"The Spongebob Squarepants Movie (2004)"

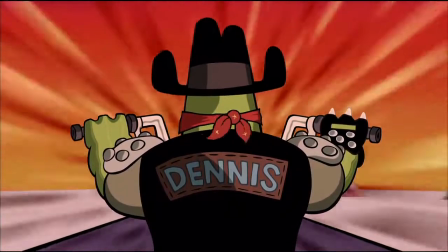241s
In order to prevent the success of Tom Kenny and Bill Fagerback, Plankton will send a tough assassin named Dennis,
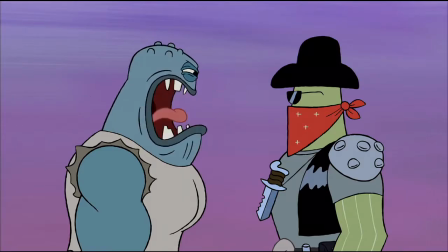246s
who was voiced by Alec Baldwin, who will be riding a motorcycle while wearing boots with spikes.
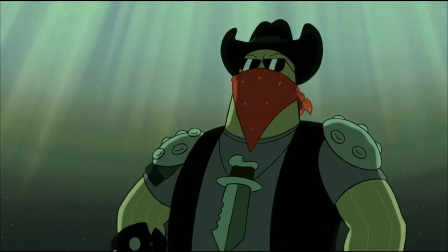251s
Over a few short scenes, we the audience begin to develop an opinion of how dangerous Dennis can be before he even confronts the duo.
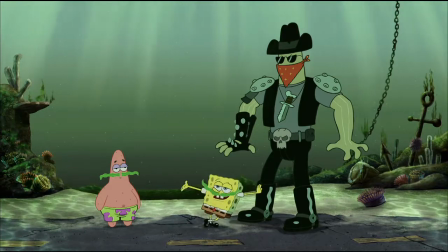259s
So when they have their first encounter, it's very tense. He even manifests a mustache with his pure manliness.
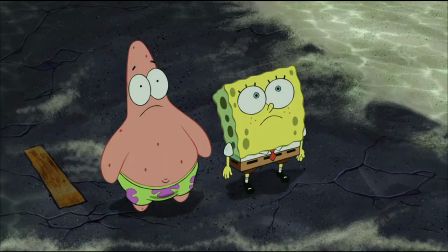265s
But everything will take a turn when a Cyclops stomps down on Dennis and takes Spongebob and Patrick hostage.
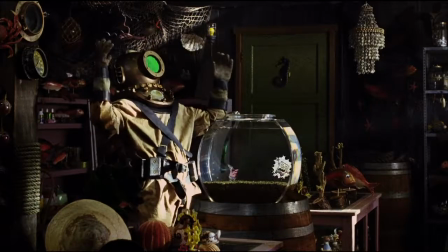271s
They are moved to a fish tank. Fear begins to take hold when they realize that the victims of the Cyclops are all around.
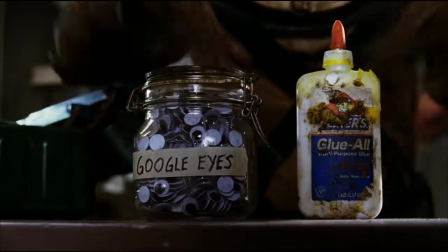278s
The victims are dressed up in costumes with googly eyes for comedic effect and now they are laid under a heat lamp And with their last will they begin
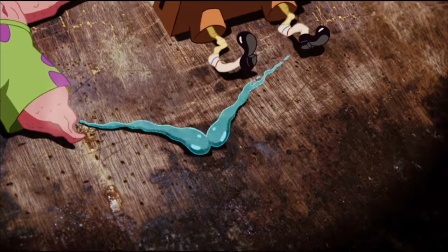286s
to sing the Goofy Goober theme song Streaming one last tear of hope after a collective cry from the audience The sense of defeat is stronger
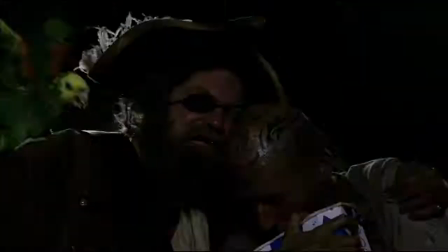295s
than ever Faith will have a different story as the tear shorts out the plug creating a plume of smoke Setting off the fire alarm
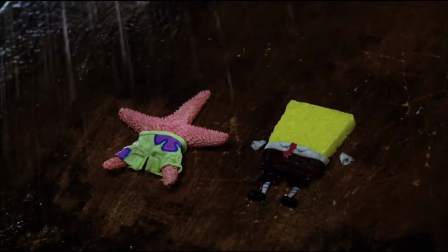301s
in a flash our heroes are back as well as the rest of the victims in Shell City the tides will turn in favor of the underdog.
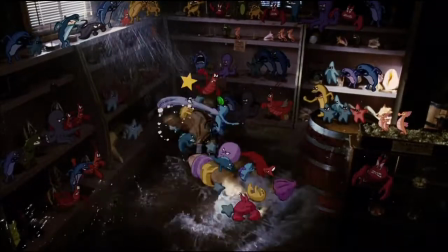309s
The Cyclops is no more. Time is short. The problem of logistics is now the biggest obstacle.
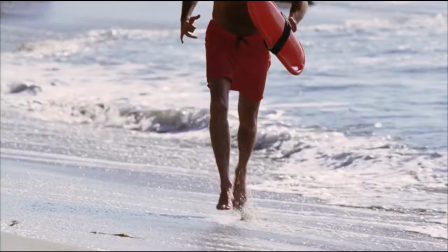314s
But like a gift from above, David Hasselhoff, played by David Hasselhoff, will assist and take Spongebob and Patrick back to Bikini Bottom.
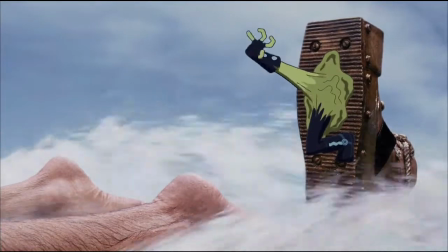322s
After one last tussle with Dennis, they arrive. And with the help of David Hasselhoff's powerful pecs, they reach the Krusty Krab.
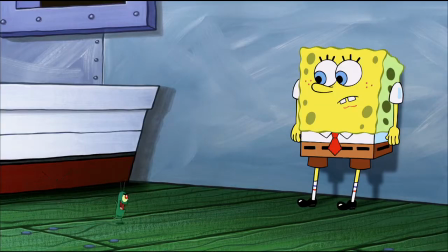330s
In a final desperate attempt, Plankton reminds Spongebob that he is no hero, no man and no manager in a moment of truth spongebob accepts his
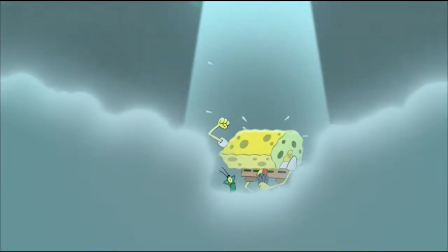338s
flaws and embraces what he is he reaches deep down to the energy that drives him his soul is that of a goofy goober he breaks free releasing the
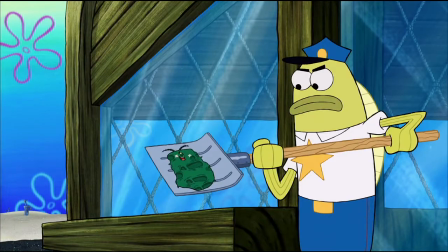346s
rock and roller he always was his aura becomes too powerful breaking everyone from the mind control that plankton had the film ends reminding the audience that
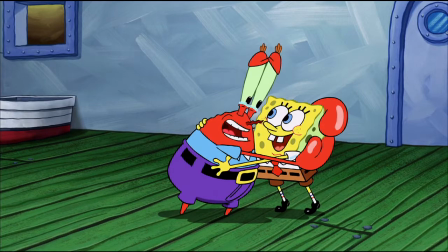355s
the right amount of passion drive and explosive energy dreams can manifest into reality stay tuned for more videos this is not a critic mad love